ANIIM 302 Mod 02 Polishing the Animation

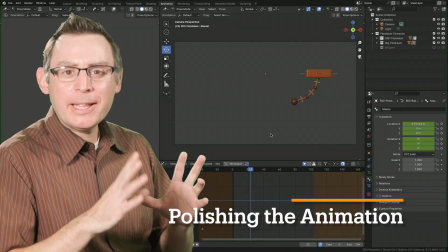0:02 I spent some time layering in some additional small details in my animation,
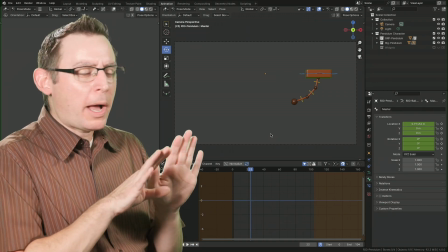0:06 and I'm ready to start polishing the animation by adjusting all of the function curves in the graph editor.
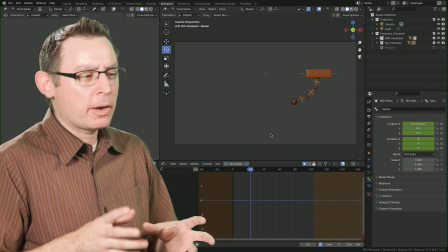0:13 I'm a big believer that all roads lead to the graph editor. This is where we really get to add that fine detail
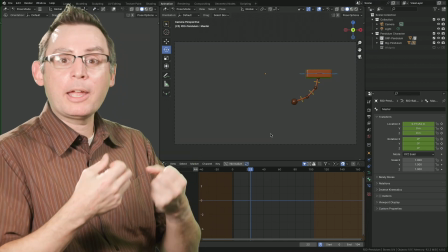0:20 into our animations that spring them to life and give them a great sense of believability.
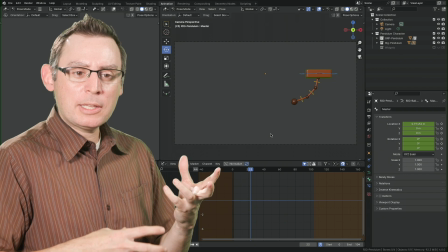0:24 Now, luckily for us, the graph editor is a easy to work with space,
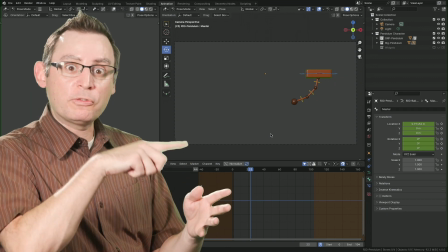0:28 but I understand that there are some challenges in understanding this new language of these function curves and how they interpret and influence our animations.
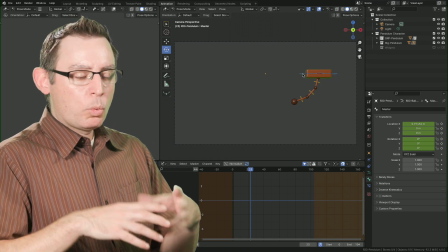0:36 But we're going to do this one control locator at a time. We're going to follow a structure that's not too dissimilar from the dope sheet structure.
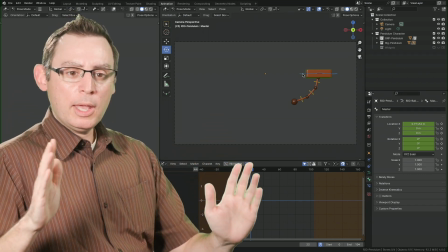0:43 We'll work on at the kind of the macro view and then kind of take steps forward into details.
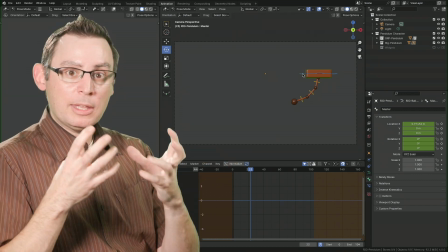0:49 Well, the biggest detail that we have is the block itself. So we're going to start there.
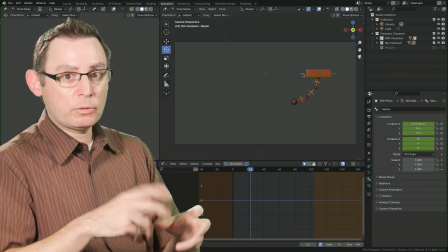0:53 If you try to adjust all the function curves for all the control locators and at one time,
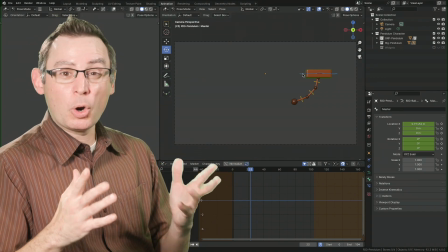0:58 you're going to go crazy. There's so much information on screen that it'll be darn near impossible for your simple brain like mine to parse all this info.
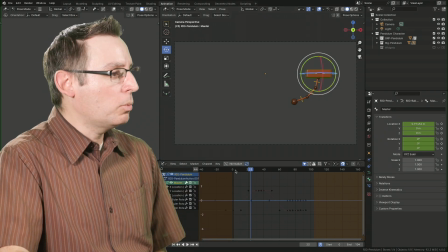1:05 So we're going to do one thing at a time. I'm going to start with the shuttle, the big block here.
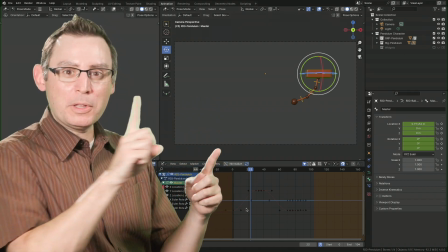1:09 And I remember that it's just really kind of moving left and right. There's not a lot of information in there.
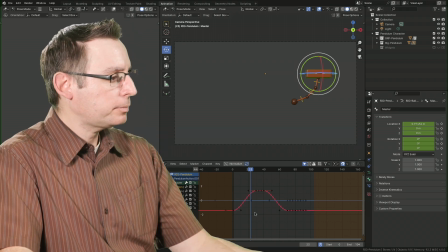1:14 So let's do this. I'm going to find X location, and I'm going to zoom in on its function curve.
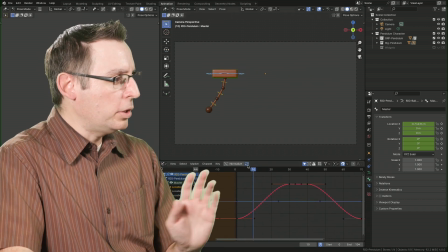1:20 Now, the default here is pretty good. I'm gonna really focus all of my energy just looking at the movement of this.
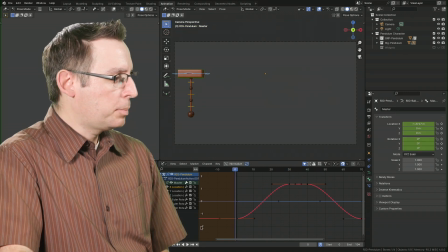1:28 Let's play it back.
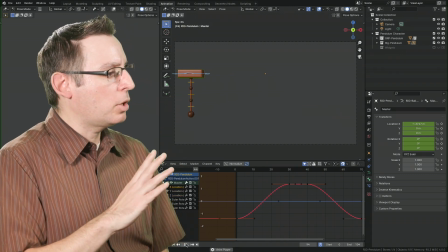1:29 I'm going to try my best to block out the chain and just look at the quality of movement that the block is having as it goes from left to right.
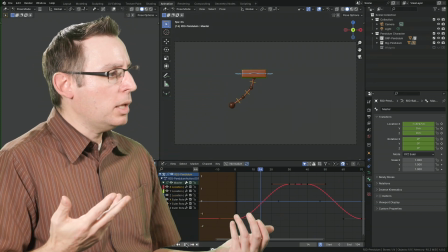1:37 And generally speaking, it's pretty okay-sies. I like it.
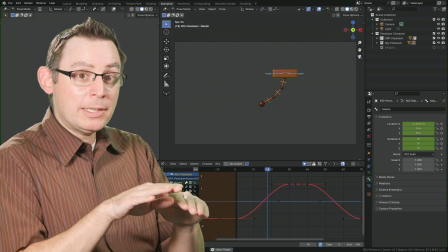1:40 It looks like it's moving, it looks like it's leaving, starting, and stopping its animation a little bit too quick.
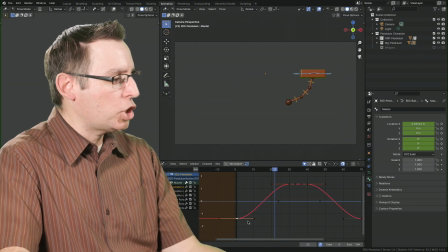1:46 So luckily for us, we don't need to change too much, but we are going to change the weight of the tangent handles on the keyframes itself.
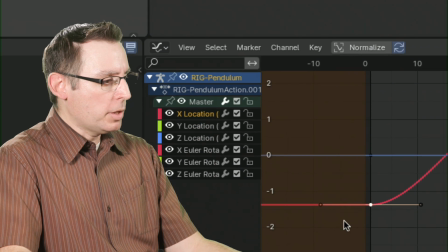1:53 So I've grabbed the first one in my graph editor, and what I'm going to do is just fire off the scale tool, which is going to make it bigger or smaller. Small movements.
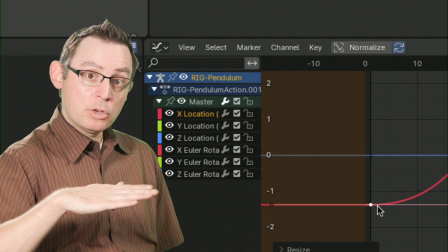2:03 So where it's flat and horizontal, it's going to be moving slow. Then as it increases speed, the pitch, the slope is going to increase and it's going to move fast.
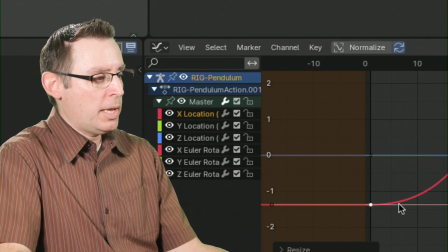2:12 So I want it to slowly begin and then get fast and then slowly end.
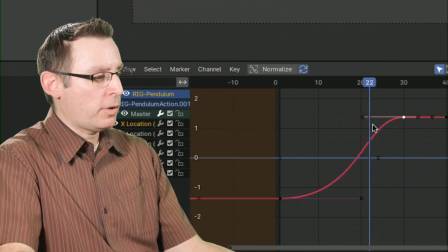2:18 So on this one, this next keyframe, I'm going to scale it out as well. So it will slowly end. So we're not changing the keyframes locations, nor are we changing their values.
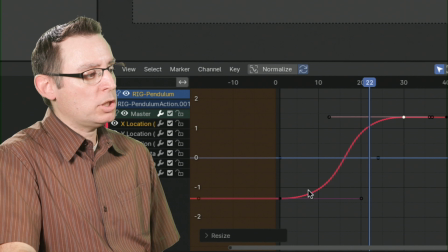2:31 We're just changing the spacing, how the computer is transitioning between the keyframes, the speed in which it's transitioning.
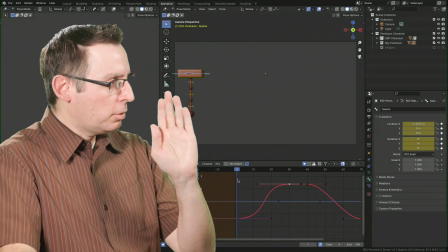2:40 Let's see what kind of impact that has on the animation. I'm going to focus all of my energy on the first movement of the block.
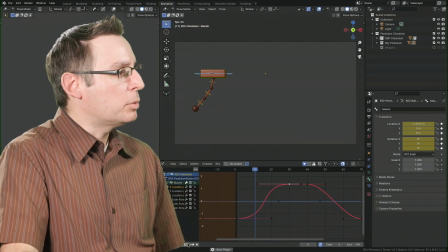2:47 That way I'm not confused by anything else. Yeah.
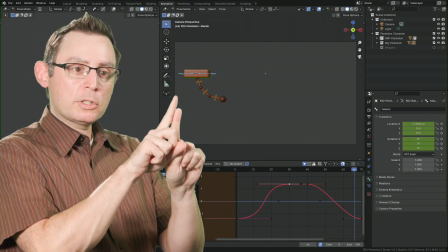2:51 See, I want you to look real carefully and compare the first left to right movement from the second right to left movement.
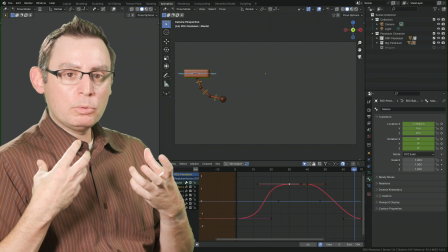2:58 There seems to be much more energy in there because it slowly starts, gets to full speed really quickly, then ramps down.
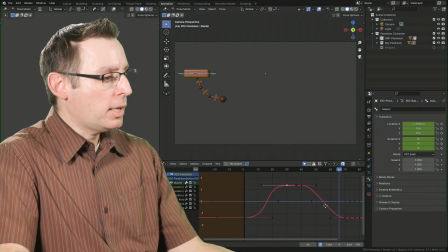3:06 Watch carefully. I'll play it again. I'm going to play the entire thing.
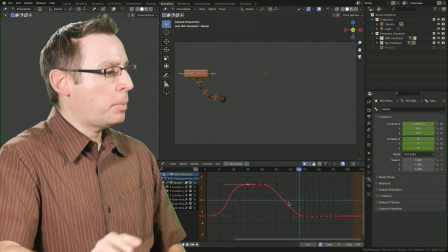3:11 Watch the beginning, the first part, in comparison to the second part. Here it comes. And then that one just kind of feels lifeless. That one's cool. Like it's a motor that's getting to full speed. And the second one, because I haven't adjusted the curves yet, just doesn't have that kind of punch.
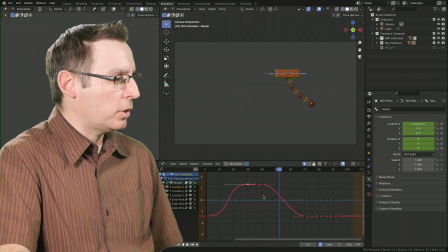3:31 Doesn't have that realism that we're after. Let's do it real fast. Let's grab the second keyframe. So this keyframe here and this keyframe down over here represent the movement going from the right to the left.
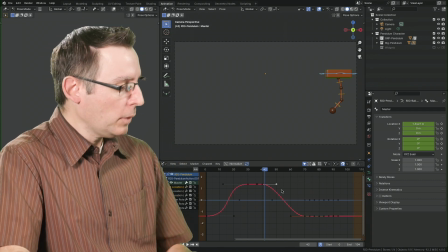3:43 So kind of going back to its starting point, if you will. Let's grab the keyframe. I'm going to scale out its tangent handles.
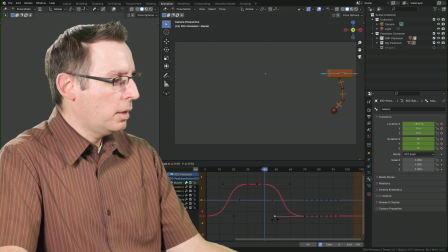3:49 Do the same thing downstairs on that second one. Let's see what it feels like.
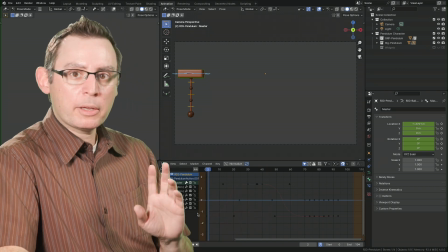3:54 Always play it back at frame rate, hitting the play button.
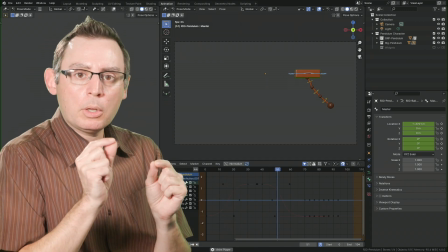4:00 Oh yeah, I may have gone a little too far, but you can see that these small little changes, when really exaggerated, starts to bring it to life.